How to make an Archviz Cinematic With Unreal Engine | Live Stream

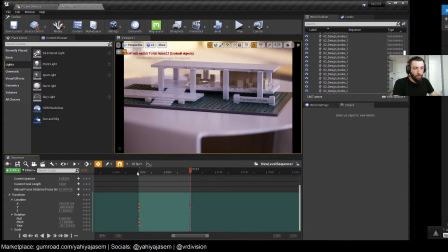32:42 If you want to play our animation now, we can go to the start of the
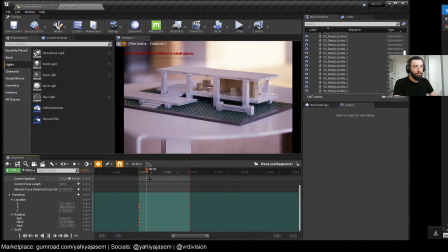32:50 timeline, press space, and this is basically how you animate cameras from point A to point B. This is not the best shot. I changed my mind. So let's find a better one.
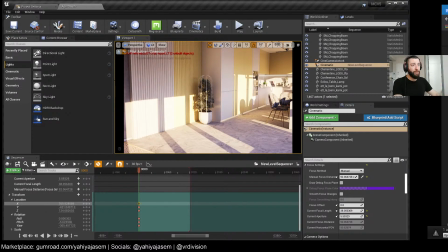33:09 Sometimes I like to create random shots like this. Just I walk around the project, find a shot I like, set point A like this.
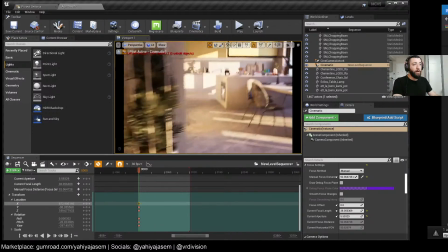33:17 It's already set for me. If you are moving your camera anywhere and you have your timeline exactly above the keyframes,
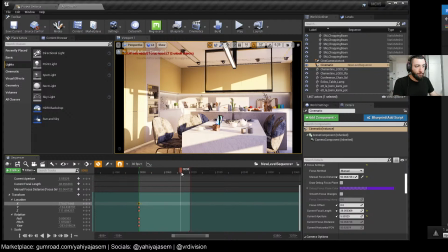33:25 it's going to override the keyframes for you. So keep that in mind. Let's say we like this shot, right?
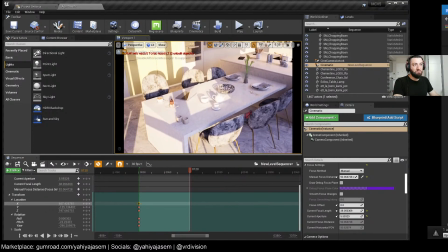33:35 We go 4 seconds forward and we just try to go somewhere and see how the transition between them.
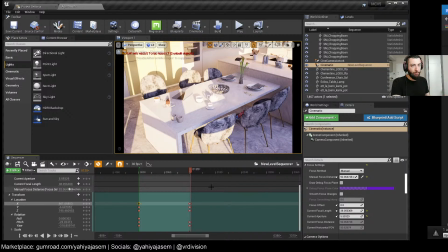33:53 You have noticed now, if you're familiar with animation, you know auto keyframe, Bezier, and this stuff, the linear key and the key interpolation.
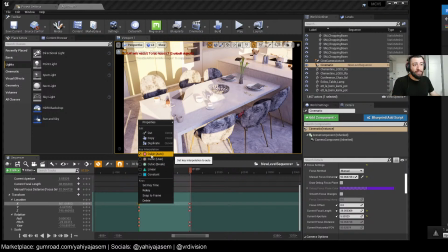34:05 Right now it's set to cubic auto.
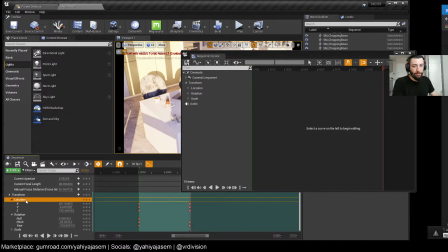34:08 If we take a look at the curve editor and select the track we are animating,
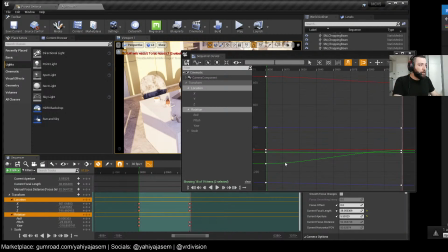34:15 in this case that's the location and the rotation, you can see how the curve of the animation here, it's starting like super flat and then it's like curving.
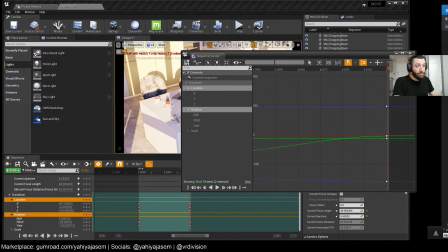34:30 Here it's the fastest point exactly in the middle, so the animation gets to the fastest speed here in the middle,
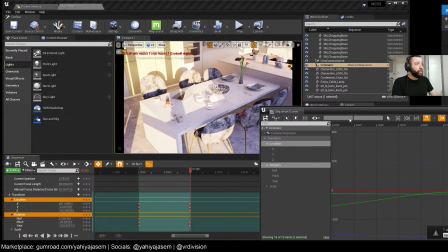34:37 then it slows down again based on these curves. In 99% of the scenarios, that's not 99, but what you want here is just select all these keyframes and right click,
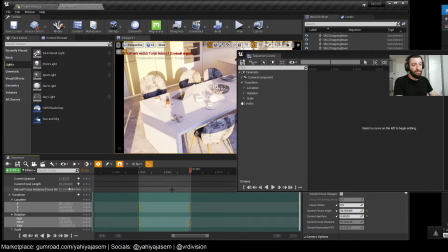34:56 press on linear key interpolation, because this just feels so much better, especially if you're cutting to music,
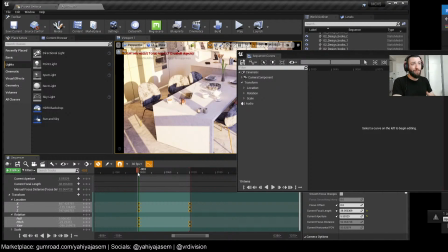35:03 right? So when you see an animation of a cinematic, this is one of the, I think, let's say other mistakes.
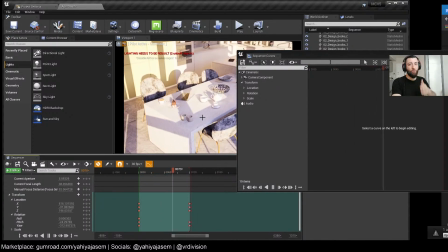35:10 I don't like this type of animations, especially if you go from shot after shot after shot. It's kind of get boring or like not consistent in the speed.
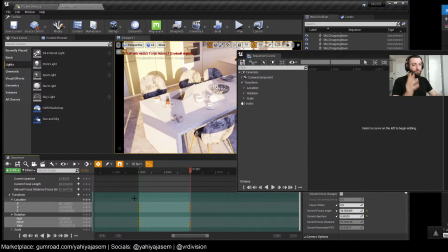35:21 Not when you have all your camera's animation are set to linear, which is keeps like, let me show you here.
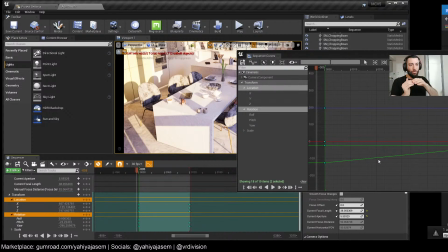35:32 There is no curve in the animation here. It goes straight from key 1 to key 2, like straight line. There is no curves.
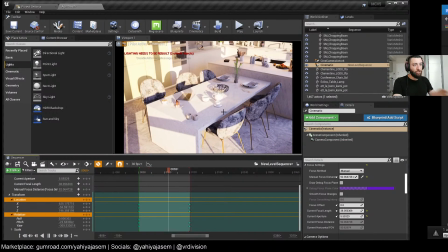35:44 So when we press play, you notice the camera animation from in this 4 seconds, it has the exact same animation. It does not start slow, go faster, then slows back again.
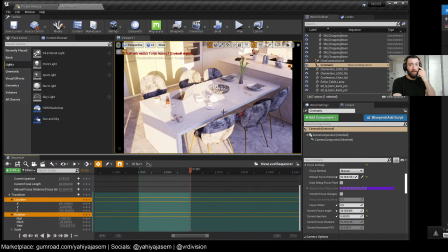35:55 This just feels nicer to the eye when you have shot after shot after shot after shot. So let's say this is a shot we like, but perhaps not the first shot we're going to start the cinematic with. That's fine.
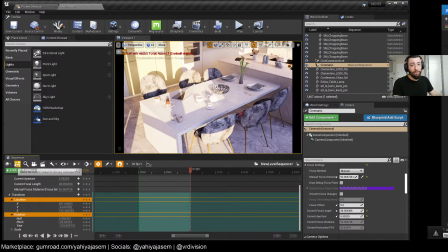36:10 If you find shots that you really like, you can just simply now click on this little nice save button to save your shot,
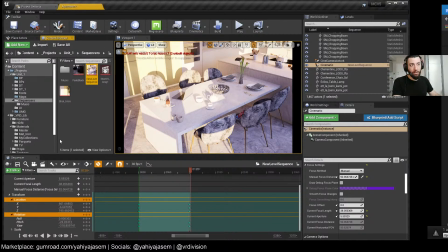36:18 and now if we click search here, it will show it to us in the content browser, and now we have a shot. The best thing you do when you have a shot is making a new folder, call it shots, and this new level sequence, let's call it shot underscore
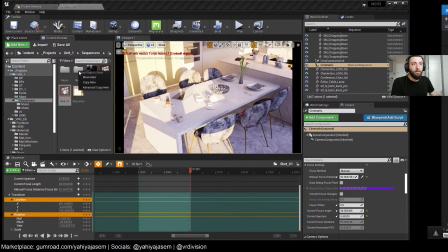36:40 0.1 for now, then move it to shots.